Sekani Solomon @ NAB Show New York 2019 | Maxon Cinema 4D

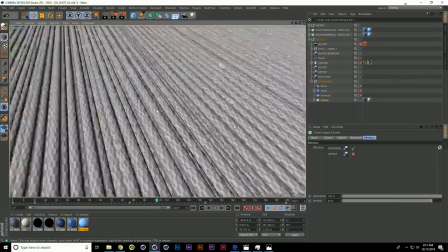(43:06)
Then I'm using a random effector to just give it some random rotation.
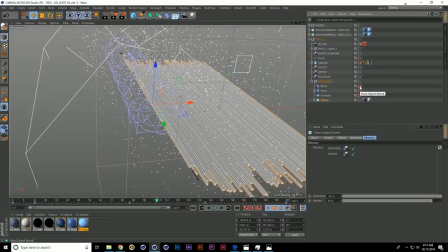(43:14)
Another random effector to just give it some offset on the edges to make it feel like a little bit more natural.
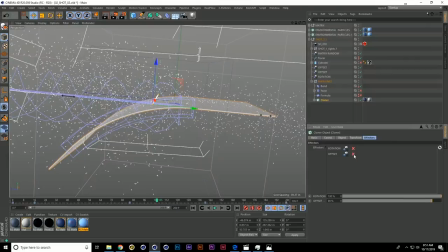(43:20)
Then we're using a bend deformer. So check this out.
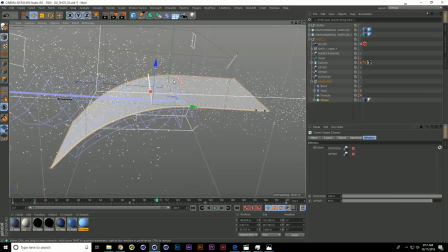(43:25)
This is how the bend deformer would look without any more graph on it because again, because it's instance you bend one thing, it's gonna bend them all. So we just have this one bend the former here that's bending one of these things but because now I'm randomly rotating each one,
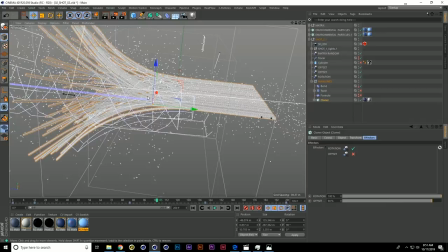(43:44)
we get this because each one of these things are just being randomly rotated and then again if we offset it,
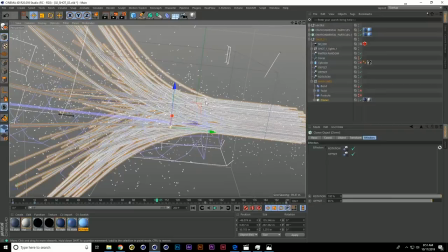(43:52)
it begins to look like wow these things are kind of coming from every direction and they seem like a little bit more art directed.
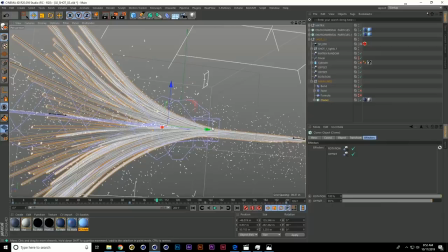(44:00)
So I actually showed this scene to my girlfriend. She was like, you know this looks a little bit plain. I like how the first ones were curling up.
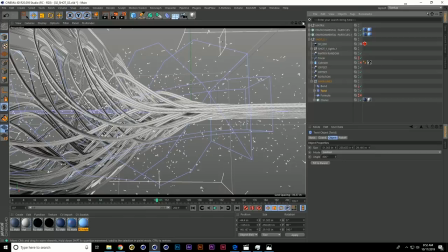(44:07)
If I go back to the scene, so I was like yeah, that's a good point. What if we just threw a twister form in there and then boom, it looks like that and again,
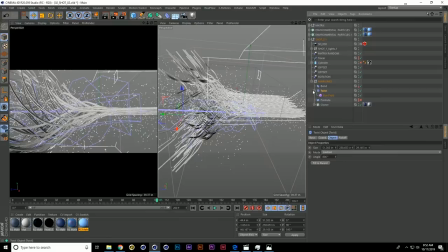(44:16)
these are all like really simple tools in cinema and this but it's funny because you have to place this twister form in like a very specific place and like have the feel affected in a very specific way to get the very specific look. So it's a little bit intricate depending on how you do it.
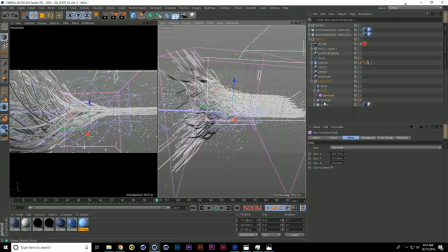(44:36)
But yeah, it takes some time to kind of figure out the simplicity and what you're doing.
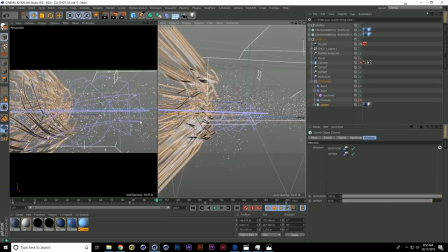(44:41)
So on how this is animating, we're just pushing through, we're just pushing this cloner through all this stuff. That's all we're doing. Super simple and again, that's the power of Cinema 4D. You can just do really simple stuff that looks complicated.
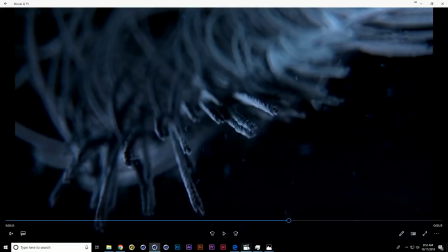(44:58)
So the final thing I did, if you jump back into the actual scene, we
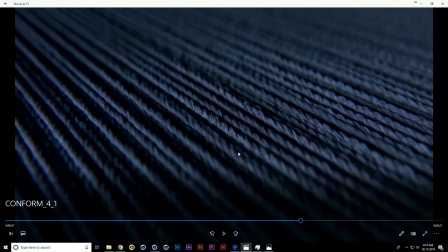(45:07)
actually kind of see like there's a waviness to it and then it just kind of like comes together.
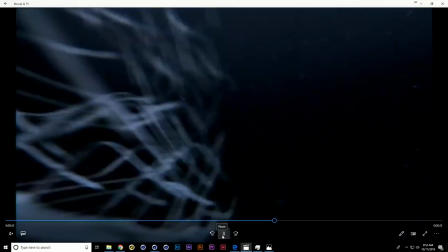(45:14)
So it almost kind of feels like it's coming from this area of
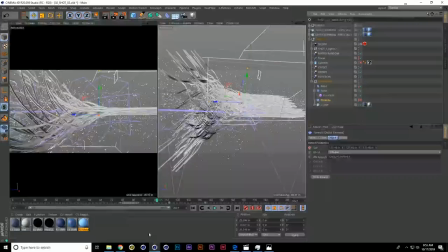(45:19)
being natural and disorganized to being very orderly and this was another happy accident.
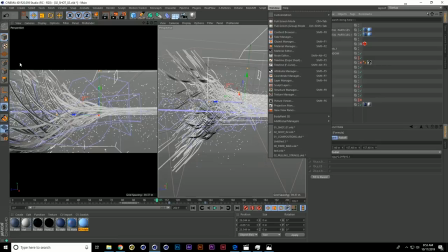(45:24)
I think I was just throwing in the format to see like what works, what works, what works and I just pull that scene up real quick.
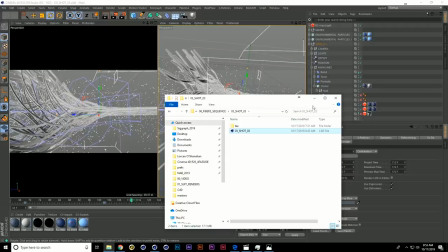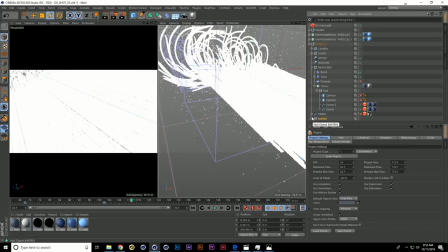(45:36)
So really it's the exact same setup, right? It's literally the exact same setup but all we did is that we threw in a formula
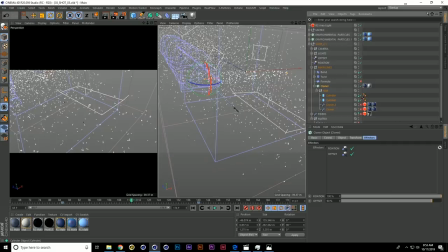(45:44)
effect in there and again I'm just gonna put the proxy on just because it's easier to see.
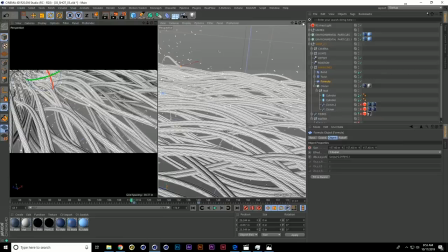(45:52)
You put a formula in here and then suddenly everything just got like this wavy effect and again because
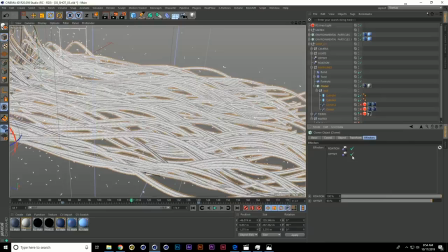(46:02)
we're using this offset,
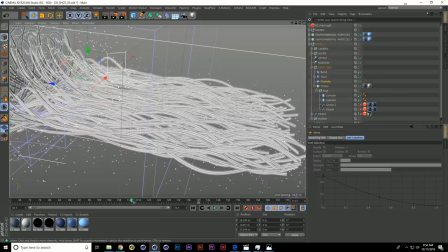(46:05)
it just helps it to look way more natural and for you people that use a formula effector, it's essentially like a sine wave so it's just giving like everything a little ripple but because each one is offset, it begins to look supernatural.
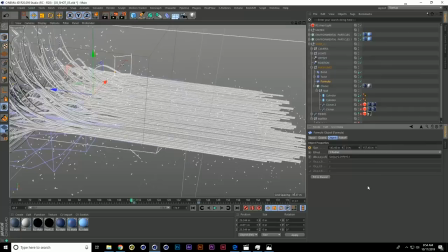(46:20)
So we could animate the size of this formula, right?
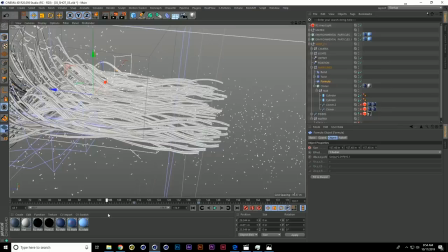(46:27)
As it's going down. So that's essentially what's happening. As we're pushing this cloner through,
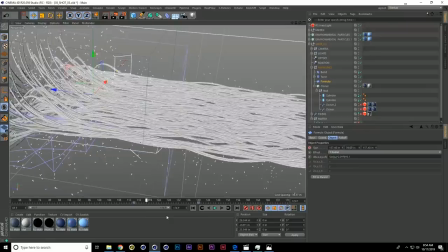(46:33)
I'm animating down this formula effector which makes it seems like it's just closing in.
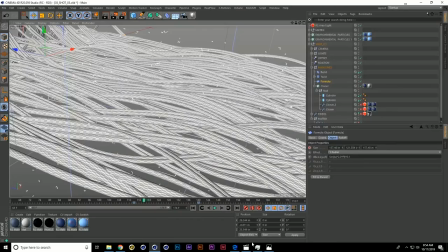(46:41)
Now it's interesting, right? From this perspective, it may not look as cool,
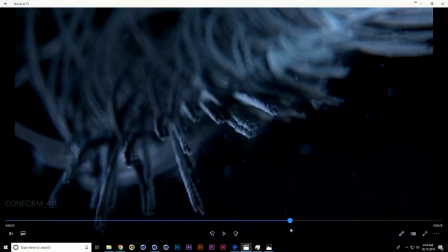(46:47)
you might reveal the trick but if you take a camera and you position it well, you compose your shot well in a way that feels dynamic,
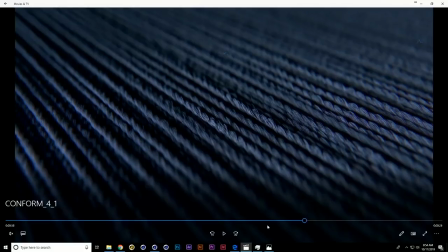(46:55)
you can make something feel like a lot more complex than it really is and that's why I always say like the technical should always be driven
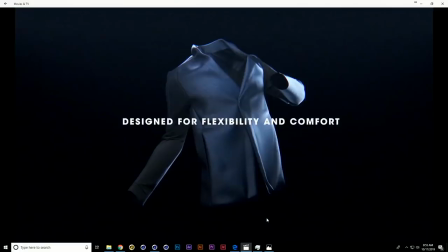(47:02)
by design because you could achieve a lot more if you're thinking through what you're doing in a design way.
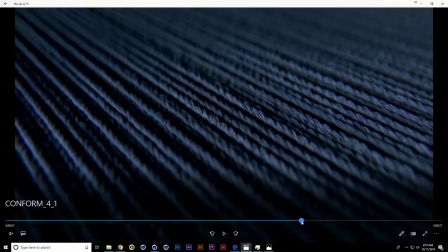(47:09)
So I'm always like okay how does the shot look, how does the shot look, how is interfacing with the technical stuff that I'm doing.